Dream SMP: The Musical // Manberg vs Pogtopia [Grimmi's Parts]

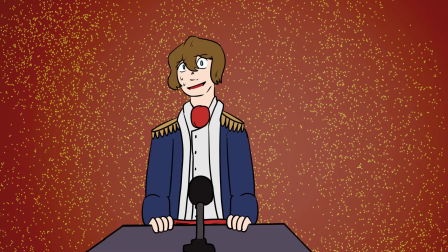Schlatt's voice actor is younger than me, and it's just rude, honestly. I'm joking, honestly.
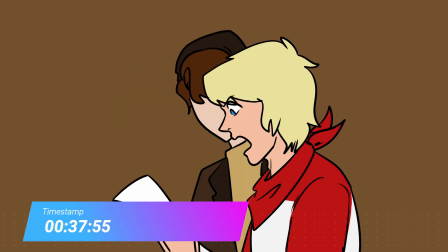So the next scene I worked on was actually the first additional animatic I was given.
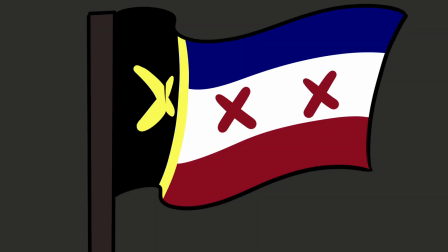That's the scene where Dream sends Tommy the letter basically saying that he's going to help them from the shadows.
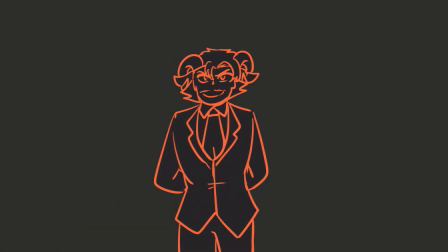So originally this storyboard had 34 frames. And by the end of it, I had 96 frames.
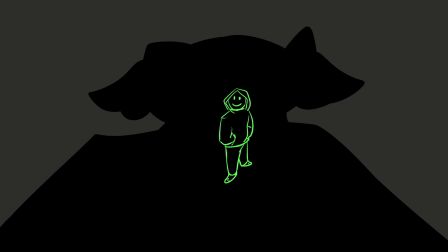Like, who does that to themselves? Only me. Only me.
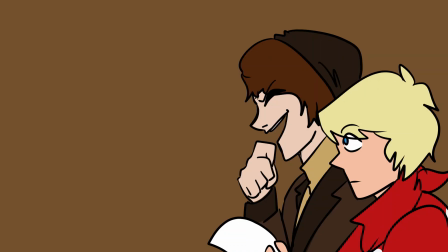I took some creative freedoms with that, with the bit where, like, Dream's talking, because he's not technically there.
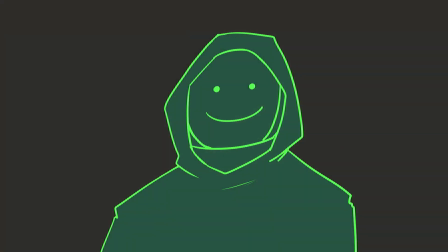I really like what I did, personally. I had a lot of fun for it.
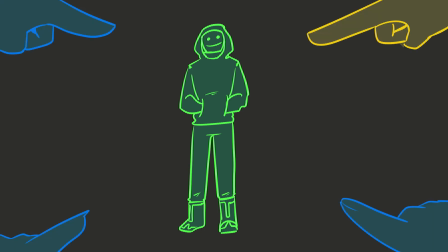I think the Attack on Titan breaking down the walls sort of frame was used in the trailer, which I'm very happy about. But
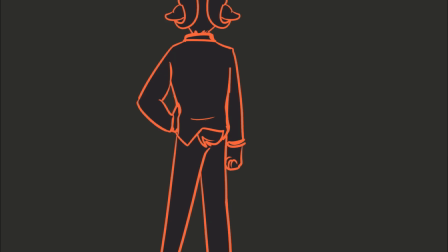I tried, yeah, I sort of went ham on that because there was less coloring I needed to do.
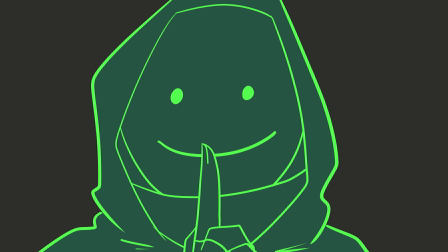This scene is sort of like the breaking point for Wilbur into becoming a villain.
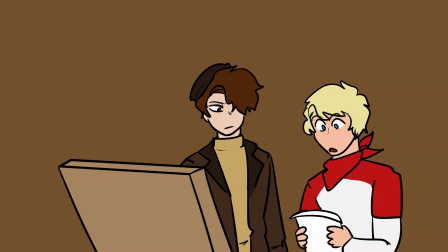In the storyboard specifically, I'm pretty sure it said like something snaps in Wilbur's expression towards the end especially.
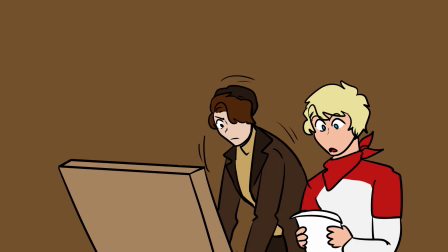This scene makes me sad because it reminds me of the days when Tommy's character was happy and kind of optimistic, you know, before the entire exile.
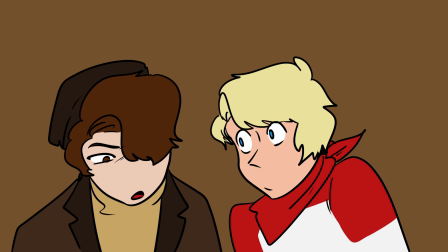He was optimistic, he was happy about the future, he wanted to have fun. So it was just really sad for me during this scene, knowing what he's going to become like.
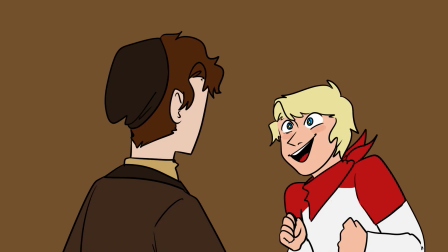There's also a frame that I kind of did a redraw of a scene I did in Act 1,
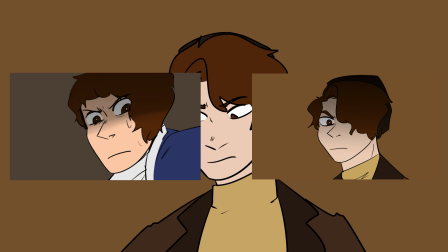where I sort of made Wilbur glare at Tommy, and I sort of did that scene again,
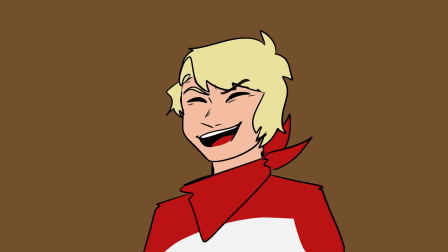did that frame again to sort of replicate it. Like, not an homage necessarily, but like a continuation of expressions.
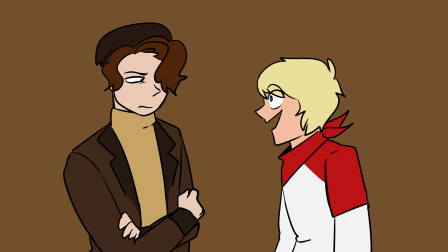Also like the scene where Wilbur's like, who made you in charge? And Tommy's like, me, bitch, and laughs. It's really funny. It's a really sweet little interaction. My biggest strength in my drawings, I think personally, is my expressions.
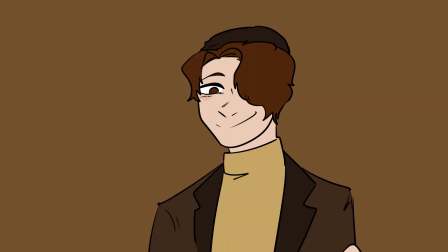So I really try to sort of lean in on that, especially when I'm speedrunning an animatic and I can't add much movement or details.
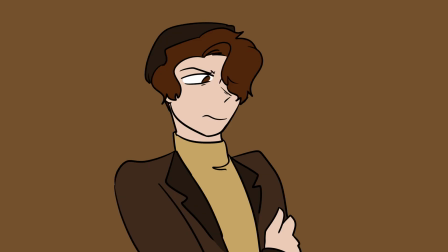I really try to go ham on the emotions so that it makes up for the lack of movements otherwise.
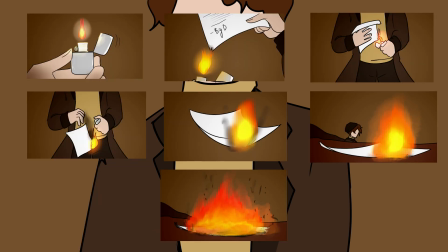The last set of frames, I sort of also really went ham on with the shading, with like the fire and everything,
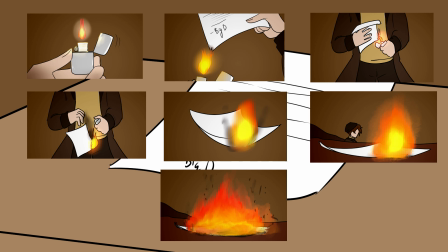because I really wanted to lean in on the fact that Wilbur has snapped.
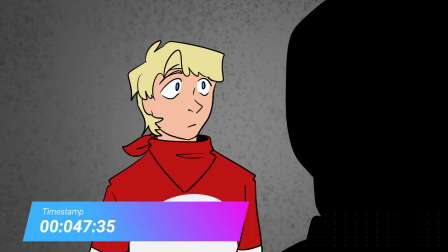So the next one I did was the argument scene between Tommy and Wilbur. Now, this scene.
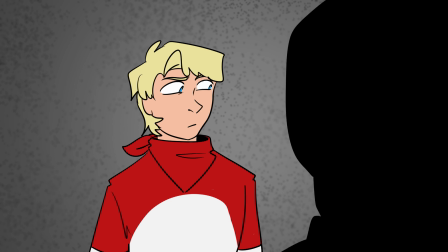This scene. Oh. I did not sleep Friday night.
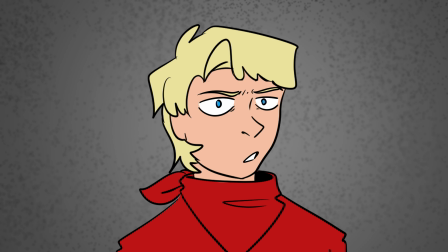And if you saw my stream on Saturday, I didn't sleep for over 24 hours.
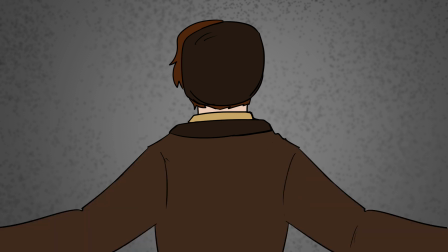So I was fine. I was okay. I was more than able to do that. I wasn't dead, but I'm still recuperating.
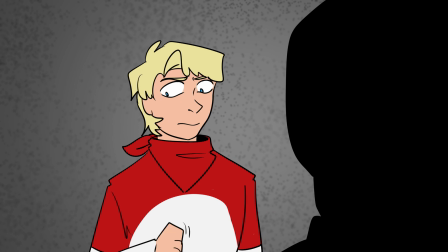The whole animatic is 6 minutes long. Thankfully, I didn't do the entire thing by myself. I did the first 4 minutes of it.
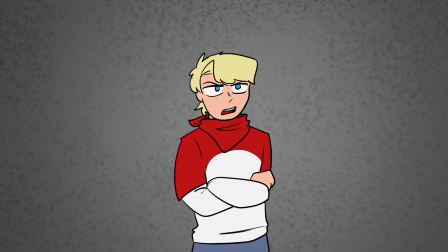But honestly, the hardest part of this animatic was narrowing down the storyboard.
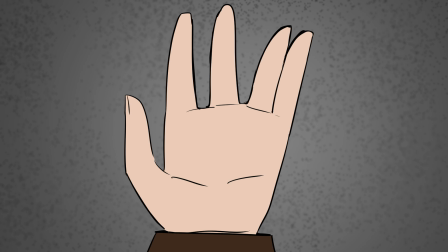So I basically went through all the storyboards, took out anything I didn't think was necessary, because after I'd done that, I had all my work laid out for me, so I knew what I needed to do.
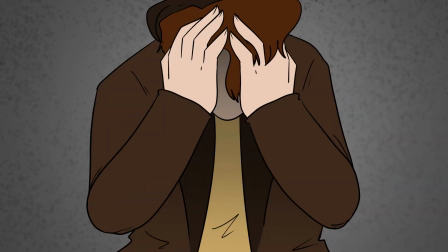Something you might notice is that in the first minute of the animatic, when Wilbur's talking,
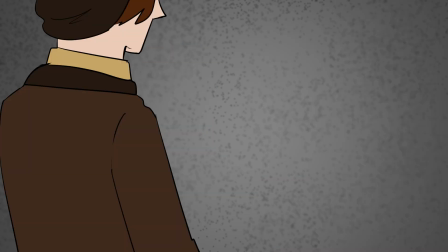before he says, Tommy, let's be the bad guys, you don't actually see his face.
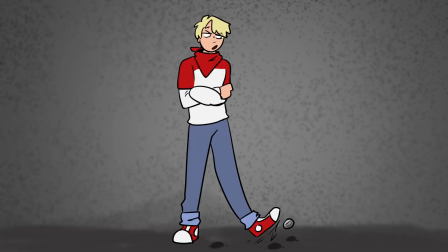Now, that was intentional because I wanted to sort of make it like you can't see, you know, that he's losing his mind completely yet.
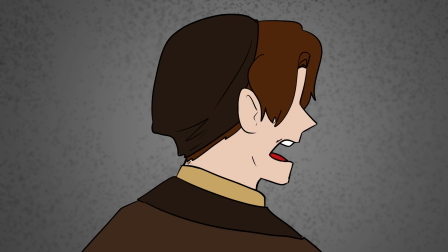So when he does say that line, sort of like, I think it's like, Tommy, let's be villains, and he sort of like leans his head back, I really wanted to show the insanity in his eyes.
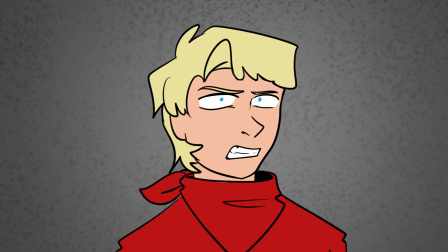I think originally there was like almost 200 frames in the storyboards,
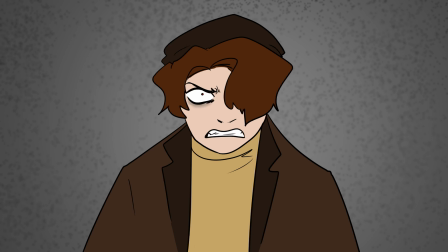and then I narrowed it down to like just over 100, like 105 maybe. I did this, my part of the animatic, I think in like 14 hours. I drew so much angsty Wilbur.
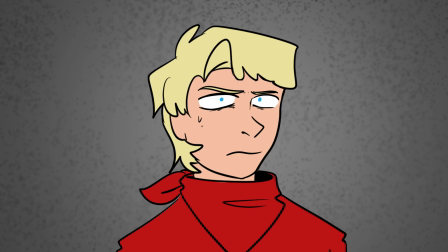Like by the end of making this animatic, I was like relate to the insane expressions I was drawing of Wilbur.
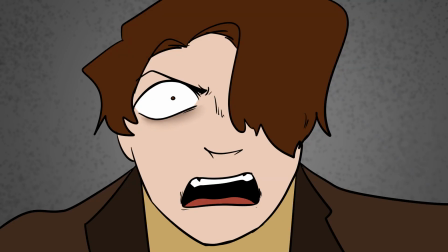And it's just, I was losing my mind. I also had to reuse a couple frames in some aspects.
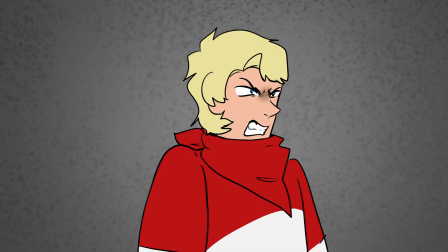I was like, I can't draw anymore, like, and I can't. So I just reused bits I thought I could reuse that wouldn't be too noticeable.